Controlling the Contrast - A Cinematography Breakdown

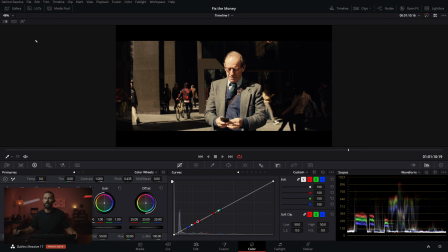(8:18)
If you like the crunch, well then you leave it like it is now, right? Because this is crunchy. You go from hot, hot sun to crunch on the shadow side. But again, nice looking frame, again, because of the contrast. Okay, from there, let's go to, oh my gosh, look at this one. So this is the warpiness.
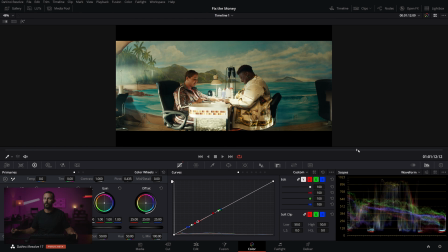(8:35)
We see it a few different times in this commercial, especially in the profile views. But you can see just what is going on. Watch as the camera moves the edges of the frame. I mean, this is a little weird to be pointing down the line like this too, right? Like if we go full screen, do we dare? Didn't work. Didn't work.
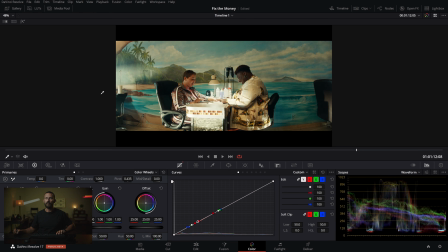(8:54)
Didn't work. Full screen, I thought it was going to be... Oh yes, it worked. Okay. It didn't work. It did work. Yes, just slow.
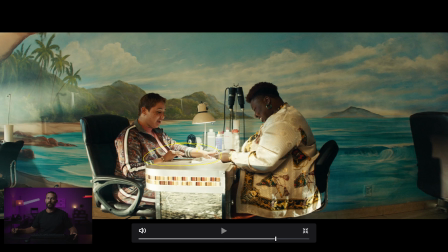(9:05)
Okay, so this is the lady who's using her phone, right? And look at where the light is. It's sort of behind, but it is. This is really, really, really hot. And I imagine this is really hot because we didn't have enough level to fill out all of this stuff. So we had to balance to that. And we can't dim this thing. So I imagine that's why this is really hot.
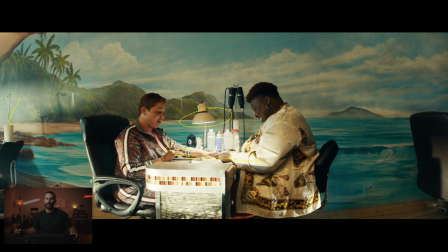(9:24)
Because we don't want to go through the whole exercise of lighting this entire place. So we're just going to live with the difference between this hand and this stuff over here, right? I imagine that's the case. But just look where the light is positioned and look at how hot it is. Because we're about to go into the credit card shot here.
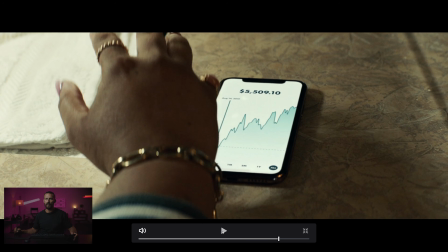(9:40)
Where are you, credit card shot? Ta-da, right? Now, the light is coming from the same direction. And we're on the right side. But now look at all the shadow that has been introduced here. Look at how this is way tempered, way down. right? This is nice and soft. We got a big, huge source over here with lots of diffusion, making this little shadow here.
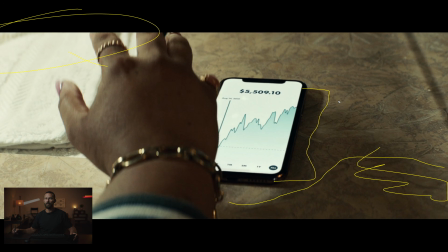(9:59)
And then look at the shadow of the hand. Really, really, really soft, that transition between light and shadow. So the way that you would do this, I mean, you could almost do it with this. You wouldn't do it with this little practical here, right?
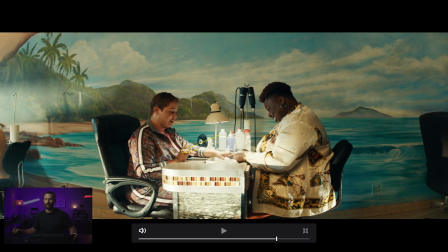(10:11)
You'd switch it out. But look at how hot those fingers are here versus when you come around to the credit card shot.
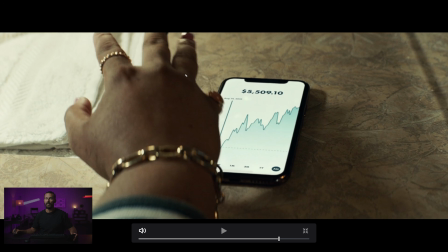(10:16)
Because this is the money bit of the ad, right? They're selling Bitcoin or whatever it is they're selling. And they want you to make the screen look nice and the UI look nice.
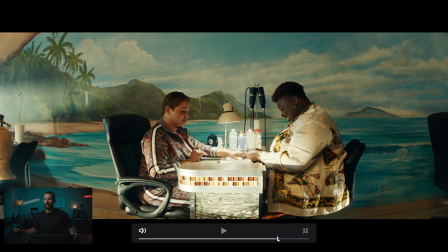(10:25)
So you have to make it look nice by softening things up and bringing all those values just closer together.
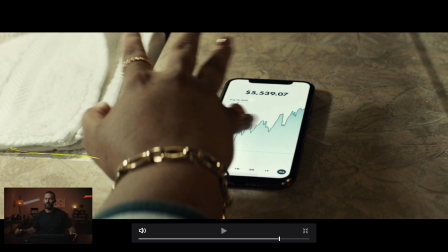(10:30)
So again, things to fill up the frame, like taking those angles, taking this thing, the little hand. Don't show the whole phone because that's boring. You get this little shadow things going on here, shooting along the object, whether it's a credit card or whether it's a phone like this.
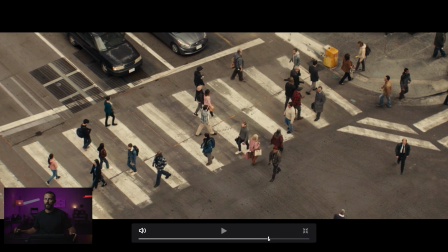(10:46)
And where's the other one I wanted to do? This is the same sort of idea, right?
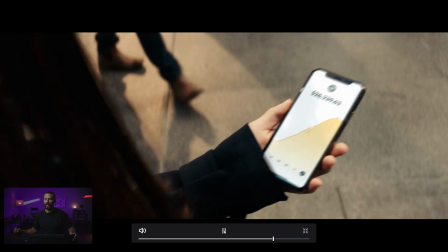(10:51)
Like this guy is holding the phone, and then we switch to lady hands and a different jacket, right?
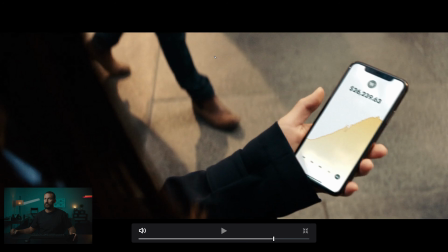(10:58)
So this is a completely different person. But same idea. We're shooting into the light is up here. Backlight is up here. Have person walk by in fancy boots this way. Have light coming this way. We're shooting over the top of the dark shoulder, and we're shooting into here. If you wanted to use this light, right, all you would have to do is soften it right here with the 4x frame.
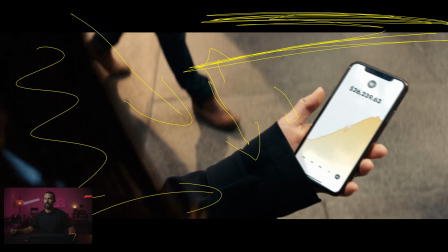(11:20)
And then that way the light coming over the hand is nice and soft, even though there's not a whole lot of shape to this one, but it's still, the principles are there. Shoot into the light this way. Have the light coming onto the object and then soften to taste.
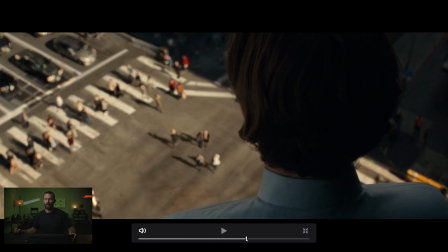(11:35)
Okay, let's go back to the bit that I wanted to look at, which is, this one's good here.
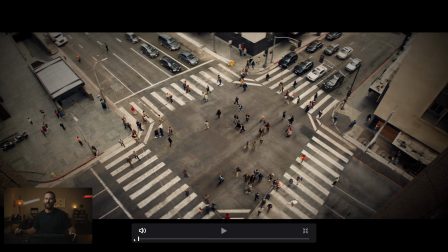(11:40)
I like this front. This front one is good because this little zoom, you'd be like, man, you and the director, you're on the scout, everybody's standing around. You're like, okay, what I want to do is off of the top, we're just going to crane down, right? Let's just boom down with the camera. And then you say to the director, yeah, good idea, good idea.
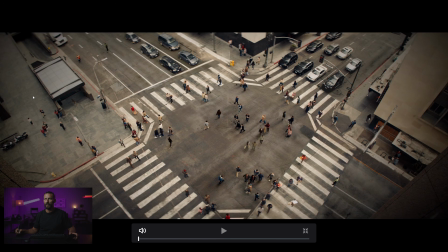(11:57)
We're just going to boom straight down. And then you look over to the producer, you know, and she's just looking at you like, you're going to do what down? It's like, oh no, the camera we'll just usually, you know, we'll just get a crane up here. You're not getting a crane up here. Like, okay, no crane. How about we do a digital zoom? Digital zoom it is.
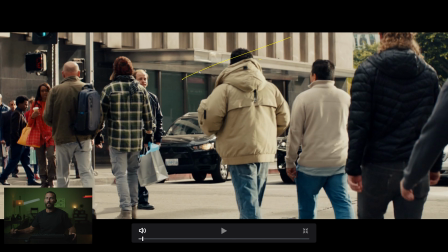(12:16)
Okay, let's do it. So here, look at the difference here in the lighting, right? This is the street lighting I want to talk about. So backlit, right? Shadows on the ground, you can see. We're shooting into the shadow, which is the shadow side here.